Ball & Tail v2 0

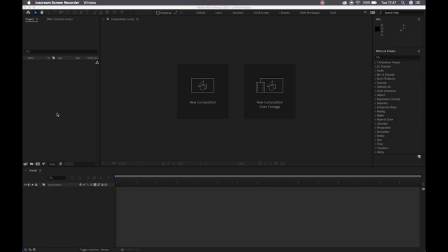[0:00]
All right, my dudes, how's it going? So today I am going to be re-recording the ball bounce tail animation because we are using a different method this year than we did last year. All right, so the very first thing I'm going to do is create a new composition.
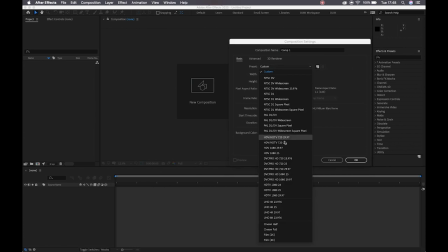[0:15]
We can set that to HDTV 1080:25. All right, and I'll make my duration about 10 seconds long.
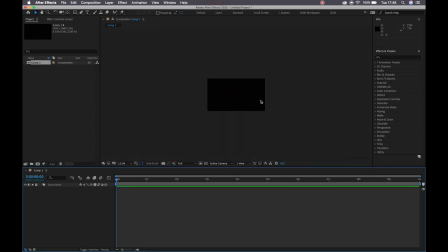[0:27]
Okay. And we can then say okay. Cool, so here's my workspace. The first thing that we're going to do is we're going to create a body for my character.
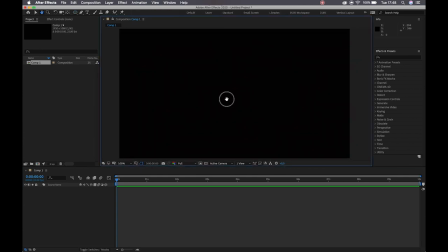[0:37]
All right, so we'll create an ellipse and we don't want this to be too large. All right, so I'm gonna make a fairly small ball. And this is simply because we still need to add our tail to this piece. Okay, now the anchor point, we are going to grab our pan behind tool, shortcut for that is Y,
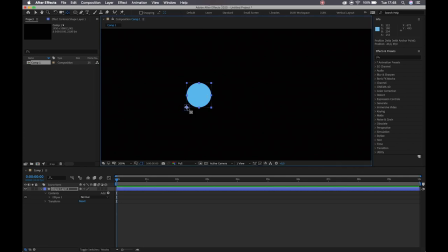[0:53]
and we're going to lock it to our lower left corner. All right, that's so that when we adjust our scale, it is scaling towards that point as though our character is pulling in on a, let's say, a foot that's been planted on the ground as opposed to pulling in on its center.
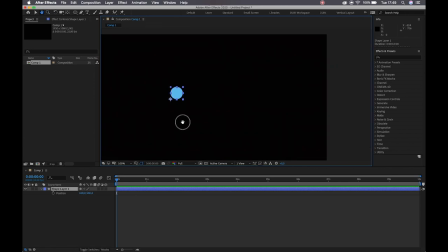[1:12]
Okay, so what we need to do now is we're going to create our position. Okay, so I'm going to hit Control or Command R to bring up my rulers. I'll create a floor and I'll just give myself an idea of some space so that I know where my tail is kind of going to be sitting.
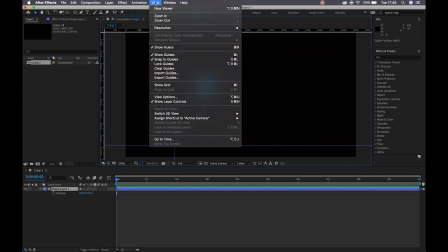[1:31]
All right, I can then lock those guides by going up to View and Lock Guides.
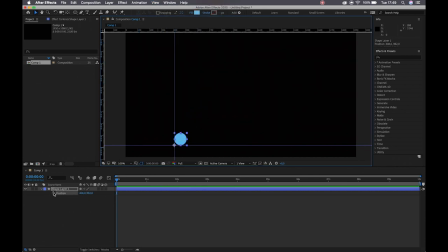[1:37]
Okay, so I'm gonna start with my ball down here and I'll hit the stopwatch to create my first position keyframe. Okay, so I'm just gonna work on top of these seconds so that you guys can sort of follow along a little bit easier. Obviously at the end, we would then readjust the position of our keyframes to make our actions slightly faster.
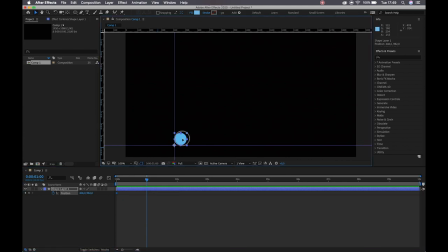[1:57]
All right, so very first position has been made and my second position, I'm going to drag my ball backwards. All right, our character is going to be shifting back, stretching up as it goes, building up the anticipation for that jump, squashing down and then springing forward.
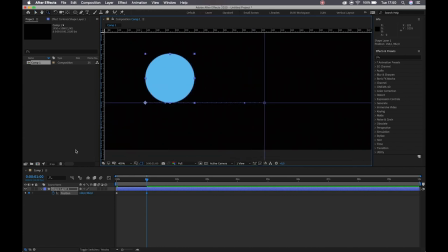[2:14]
All right, so the first thing that I'm going to do, let me adjust this color here so we can see what we're working with. I am going to grab my convert vertex tool and I'm going to click on my keyframes.
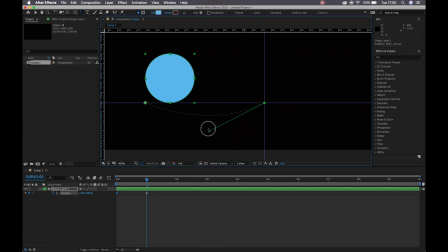[2:26]
All right, the reason why I'm doing that is otherwise it will try to create these paths for us and we don't want to try and fix them later, might as well do them now. Okay, there we go.
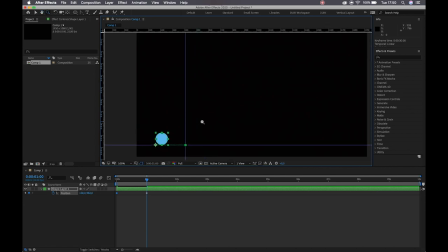[2:38]
Zooming back out, I want my character to essentially hold where he is now. Okay, so I want him to move back and then stay in this position in order to build the anticipation.
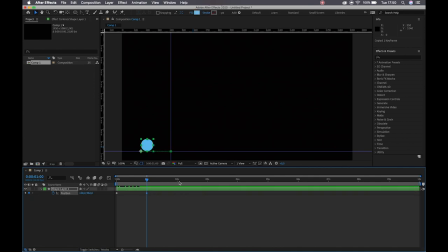[2:52]
So I'm going to select this keyframe, Command or Control C to copy it, and I will paste it further down the timeline. Okay. Now, to introduce you guys to the concept of a toggle hold keyframe, currently we have our linear keyframes, all right?
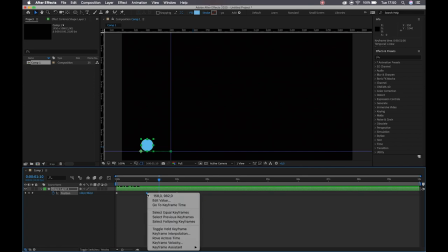[3:07]
If I click on this middle keyframe here, right click, I have the option for toggle hold keyframe. You'll see once I select that, it changes the way that that item looks.
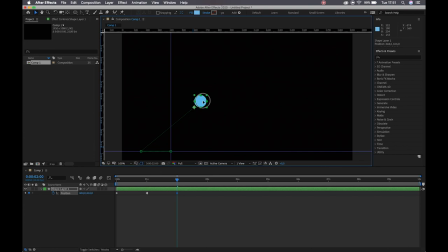[3:18]
Okay, so what a toggle hold keyframe does, it says that even though there may be a difference in information between my hold keyframe and the next one, it's only going to adjust my information, apply that change when another keyframe tells it to. All right, so I'll just undo that there.
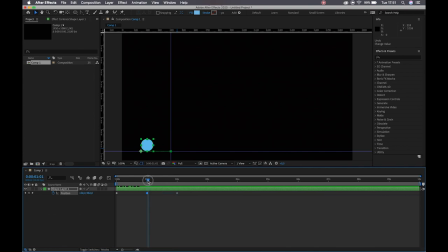[3:36]
The reason why we're doing this is when we apply easing, it's going to make sure that After Effects doesn't try to interpret this information incorrectly and move my ball back and forth. All right, then it is exactly the same as our ball bounce animation.
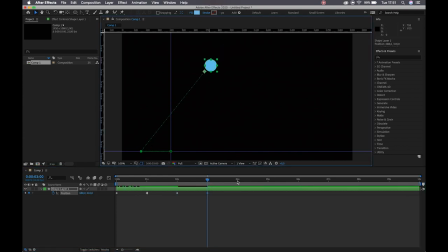[3:51]
I'm going to drag my ball upwards as though it has sprung off the ground. I will then land. And then we will have a little jump at the end to help transfer that momentum, sell the idea that our character hasn't broken his ankles when he lands.